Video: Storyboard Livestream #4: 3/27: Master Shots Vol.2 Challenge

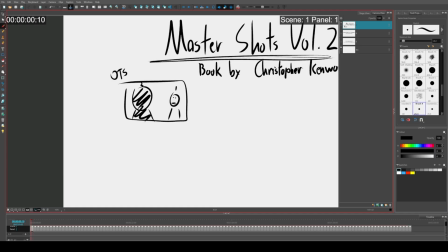4:12 Because you can't like storyboard a whole, 45-minute TV show episode as quickly as the production needs it to be done. So that's why over the shoulders are used a lot, but they also tend to be lazy. They tend to be really lazy, and
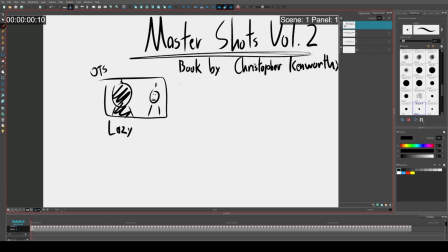4:33 part of the reason for this is because if they're overused, they don't differentiate themselves from any other shot in the scene or in the episode. So for instance, this scene is like this, and then maybe 10 minutes later we have another scene where it's just 2 characters talking,
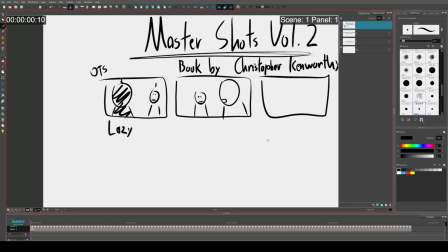4:51 like this, and we have another scene that's just characters talking like this,
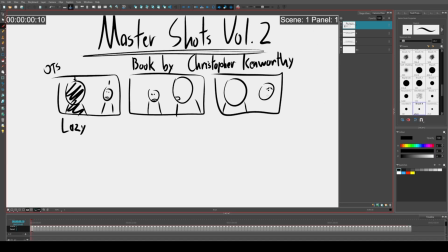4:57 and this person's sad or something. Maybe we're breaking into the third act or something like that,
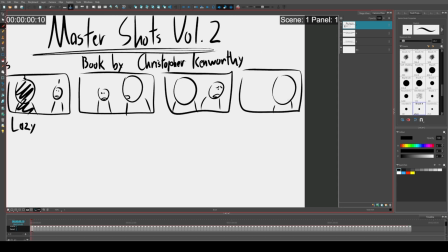5:02 and then something dramatic happens, and it is still characters talking like this.
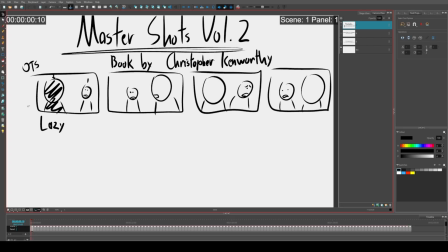5:10 And so this is why over the shoulder shots, in my opinion, can become a crutch and they can become lazy, because you can use them in basically any scene, but to the audience it doesn't register as this scene or this moment was more important than the previous moment.
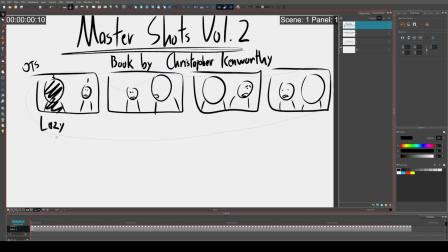5:29 Over the shoulder shots, in my opinion, should mostly be used for if you're trying to make a strong emotional connection between two characters.
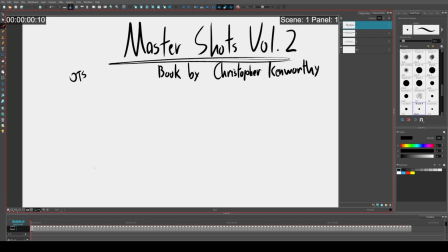5:38 So, sorry, I'm going on to a rant here, but you know what? This will be a nice little tidbit of information. So, for instance, let's think of Steven Spielberg's War of the Worlds, not to be confused with Ice Cube's War of the Worlds,
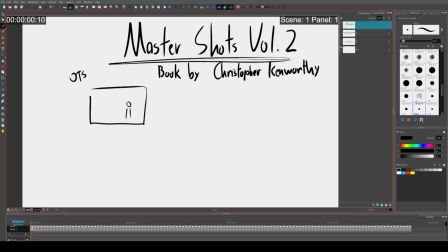5:58 is a lot of the movie has wider shots in terms of how the characters interact, how the son or the dad talks to his children. There is constantly this like separation between characters.
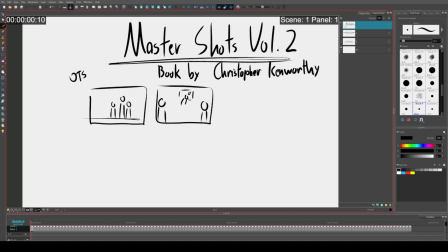6:14 Here's a scene where he, like, I don't know, he threw a sandwich against the window and it's sticking there, something like that. There's constantly this separation or this void between the father and his kids,
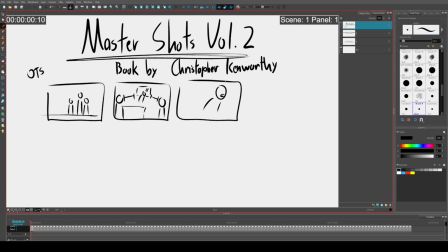6:27 or else he's looking in one direction and they're like in the car. It's that really cool long tracking shot and the kids are behind him. They're never on the same page. And so what happens is in the movie, very, very rarely,
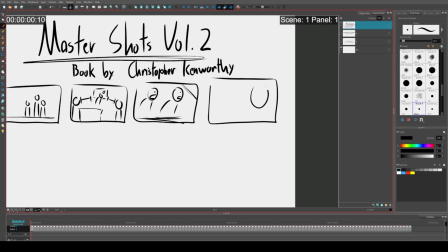6:43 you will get a standard over the shoulder shot where he's like talking with his kids or something like that. And because of this, these over the shoulder shots feel really strong and emotional,
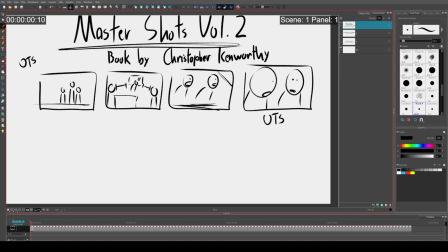6:59 because the entire movie you are used to the characters not connecting. You're used to the characters not being able to emotionally express themselves to one another.
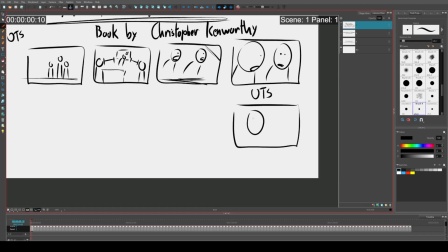7:10 And so what happens is once you get to an over the shoulder shot, it feels genuine because you're not used to that in the movie. And that movie is very, very stressful. So these calm shots where it's just like, hey, it's two people talking to each other and over the shoulders,
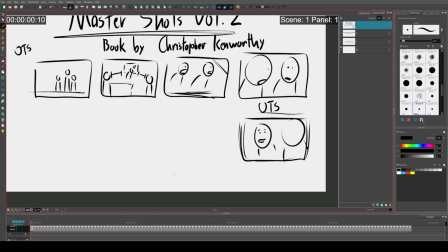7:29 they feel a lot more powerful than if the entire movie was based off of over the shoulder shots.
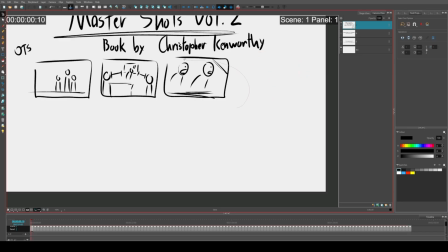7:35 So, by the way, this was a long-winded opening
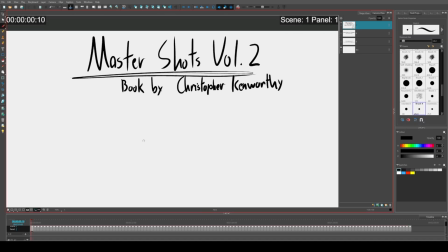7:40 to explain why you should buy Master Shots Volume 2 by Christopher Kenworthy if you're a storyboard artist,
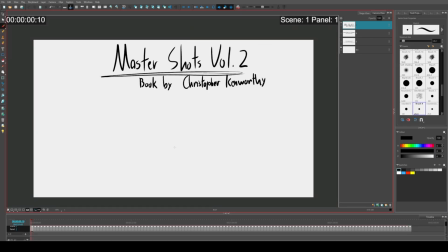7:47 because it gives you 120 different options for how to shoot dialogue scenes without overly relying on over the shoulder shots. I think that's literally like the opening paragraph of the book. It's like, hey, are you tired of using over the shoulder shots?
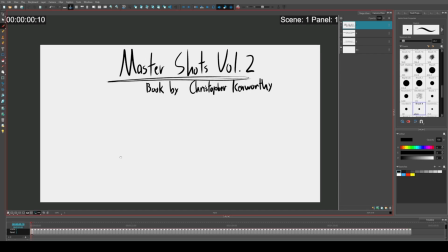8:06 Here's better ways to do it. I should just say OTS. I know that's the more professional way to say over the shoulder, but I don't know.
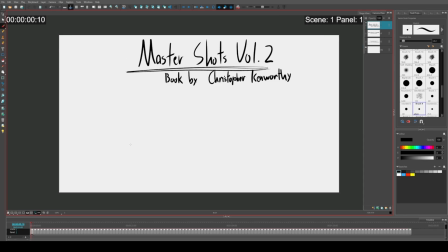8:14 For other people, it might be a little confusing. Anyway, so what's this challenge? Master Shots Volume 2.